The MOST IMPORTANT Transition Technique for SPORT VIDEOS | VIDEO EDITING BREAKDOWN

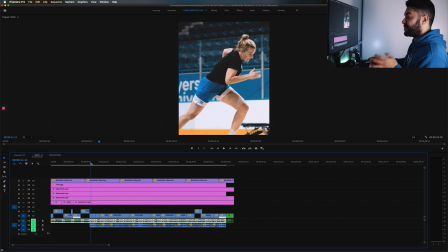[8:10]
But relatively, everything in the clips is left to right. The same thing applies here with the camera movement.
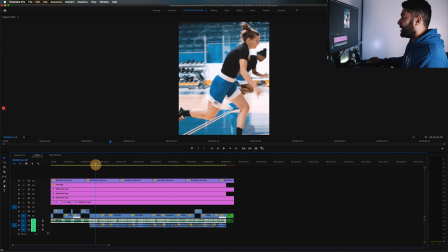[8:16]
As the action in the sequence goes left to right, I am panning my camera left to right.
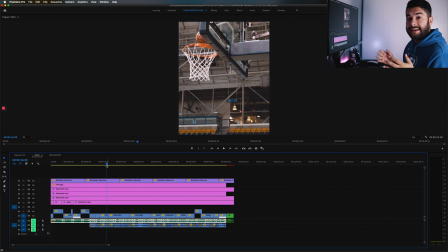[8:21]
If you have a locked off camera, you can sequence the clips left to right. If it's locked off and there's no movement, that would look great, but I think this is a plus here.
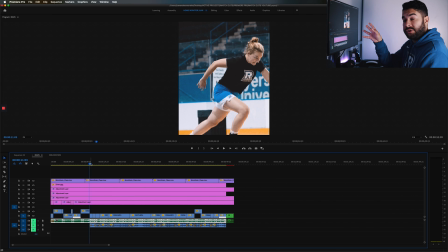[8:30]
It's not just the actual action in the camera frame that I'm shooting that's left to right, but my camera is physically moving left to right,
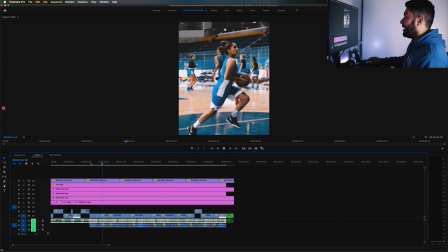[8:37]
which also adds that continuity, that flow to the clip here when you see the girls going up to make their baskets.
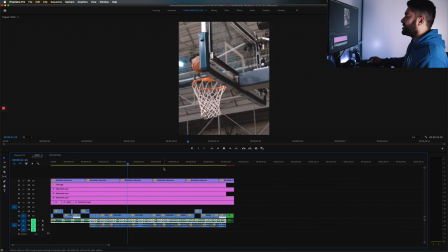[8:44]
And then ultimately this last one, she stops up, changes the flow a bit, and then you're gonna notice later on, this is a full clip.
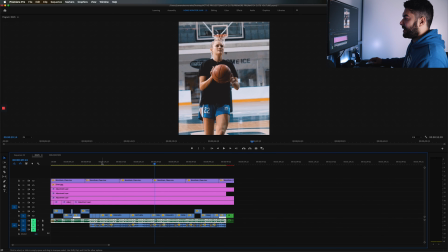[8:51]
There's no match there. But I think for that beginning sector right here, I really made a focus of left to right movement, the girls moving.
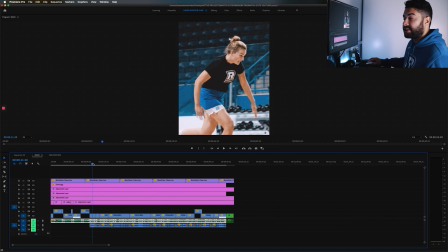[9:00]
And I think even the compositions, I changed a little bit because I still want you to see different things. And I think the detail is important. It goes from, kind of a quarter body shot to a full body shot to the shoes,
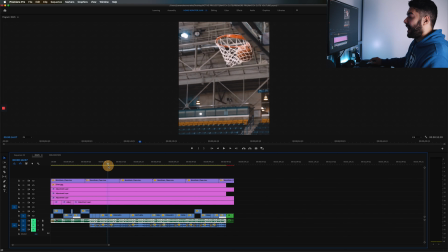[9:12]
to a full body shot of her doing a completely different action after the movement.
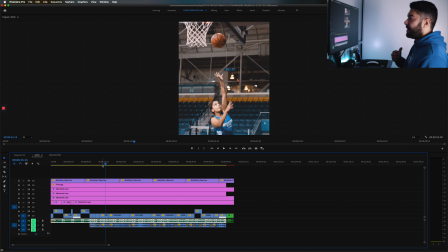[9:17]
And I think it's really important to be able to, when you're doing match cuts, to mix in different compositions if you want, mix in different actions, especially when you're focusing on movement, whether it's the camera or the actual shot that you took.
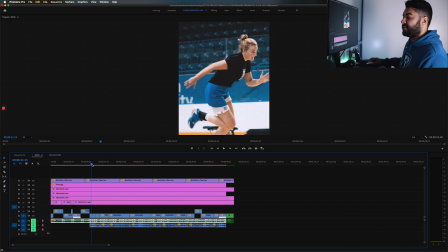[9:30]
Feel free to mix in different compositions, feel free to mix in different looks, but at the same time, movement is so important within match cuts because it adds that flow, it adds that, point A to point B look, and it just looks visibly good. It's easy to follow with your eyes. You're not being tracked to a different side of the screen at all.
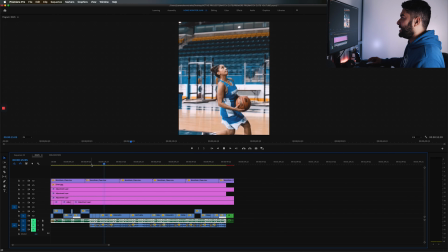[9:50]
It's just left to right, left to right, left to right. It's super easy to see, it's super clean, and it kind of masks the original cut.
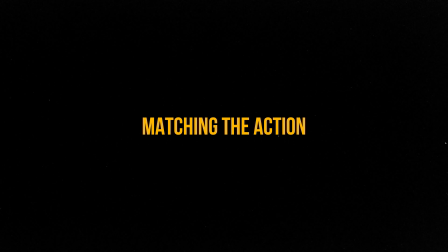[9:56]
If you watch this, you wouldn't be jarred after just seeing the cuts without effects over top. So that first sequence that we broke down, I think,
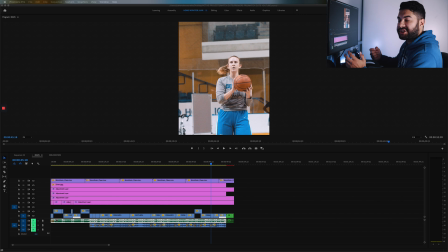[10:05]
is a really good example as to how you can use match cutting to match camera movement or movement in your frame in order to add a seamless flow and, a movement within your video that your viewer can follow. And it's not just crazy cuts all over the place. They make sense and they add up to a sequence that is easy to view and watch.
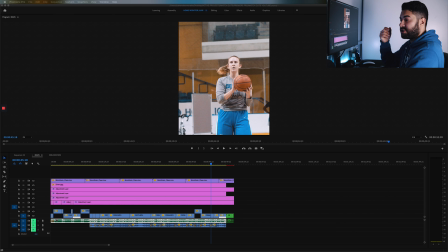[10:23]
This next sequence that we're going to break down from the video is one just analyzing the actions, and it's going to be taking a look at how you can mimic several camera angles to make it look like one sequence is just one shot and one action and on its own,
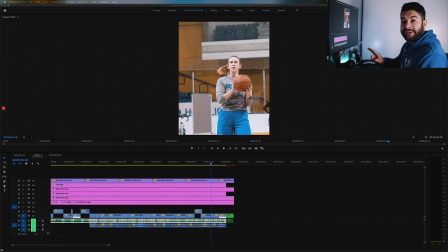[10:39]
when in reality, you're going to notice that this was two completely separate different camera angles and two completely several different shots of the same player doing the same action. So let's get in here right now and I'll explain that really quickly. So we have B here lining up for a shot, and we're going to play it through here just so you can see the sequence work.
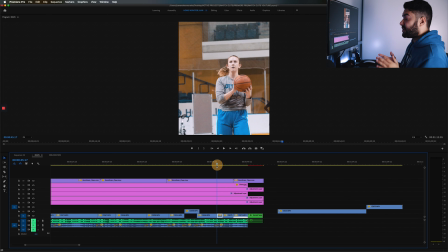[10:58]
So, Premiere decided to freeze. So in this sequence, what we're going to be matching here, we have B getting ready to take a shot here, and we'll play through it.
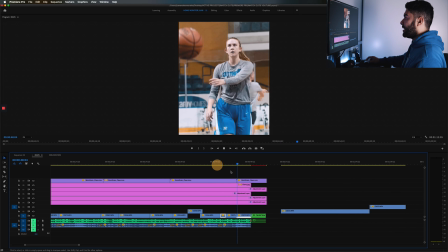[11:07]
All it is a shot of her taking a shot and making a basket.
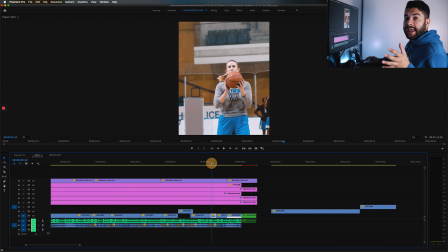[11:11]
But when we go back and really look at the clips, the first clip is a front angle of her lining up the shot, and then it'll cut to the back angle.
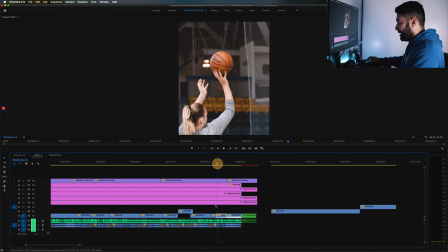[11:20]
The thing is here, the action is the exact same, but if I zoom in here, you'll notice the file names are completely different.
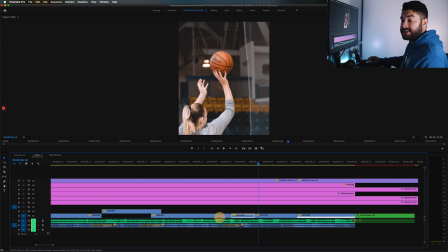[11:27]
This is COO72, this is COO75. So these clips in essence are two entirely different clips that I shot within a certain proximity of time.
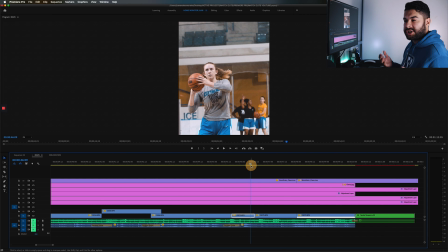[11:39]
And I think that's really important when you're trying to do match cuts. If you can shoot for the edit, it makes your life so much easier. When I was shooting this practice, I knew I wanted a shot of her from the front shooting the ball,
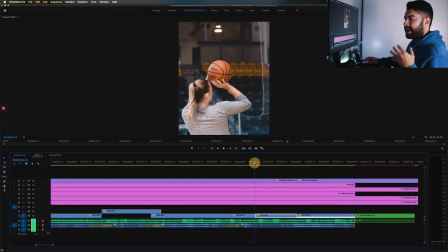[11:50]
and then I wanted to match it to a side back angle here, 45-degree angle of her,
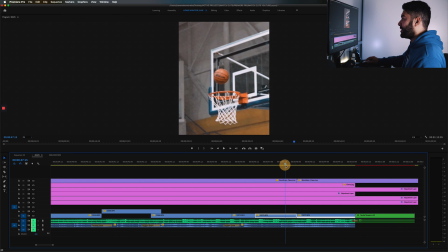[11:55]
the exact same shot with a make following the ball through, and then the end of the clip is her reacting.
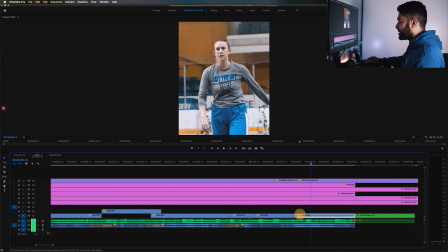[12:01]
But as you can see, these two clips come from the same shot out of camera.
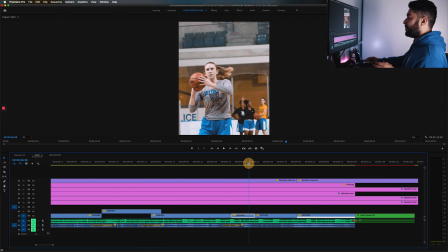[12:05]
This is a completely different one. And I think the biggest thing here to understand is the positioning as to where I make the cut. You can see right before I make the cut here, her hands, one hand is underneath the ball and one hand is lining up the shot.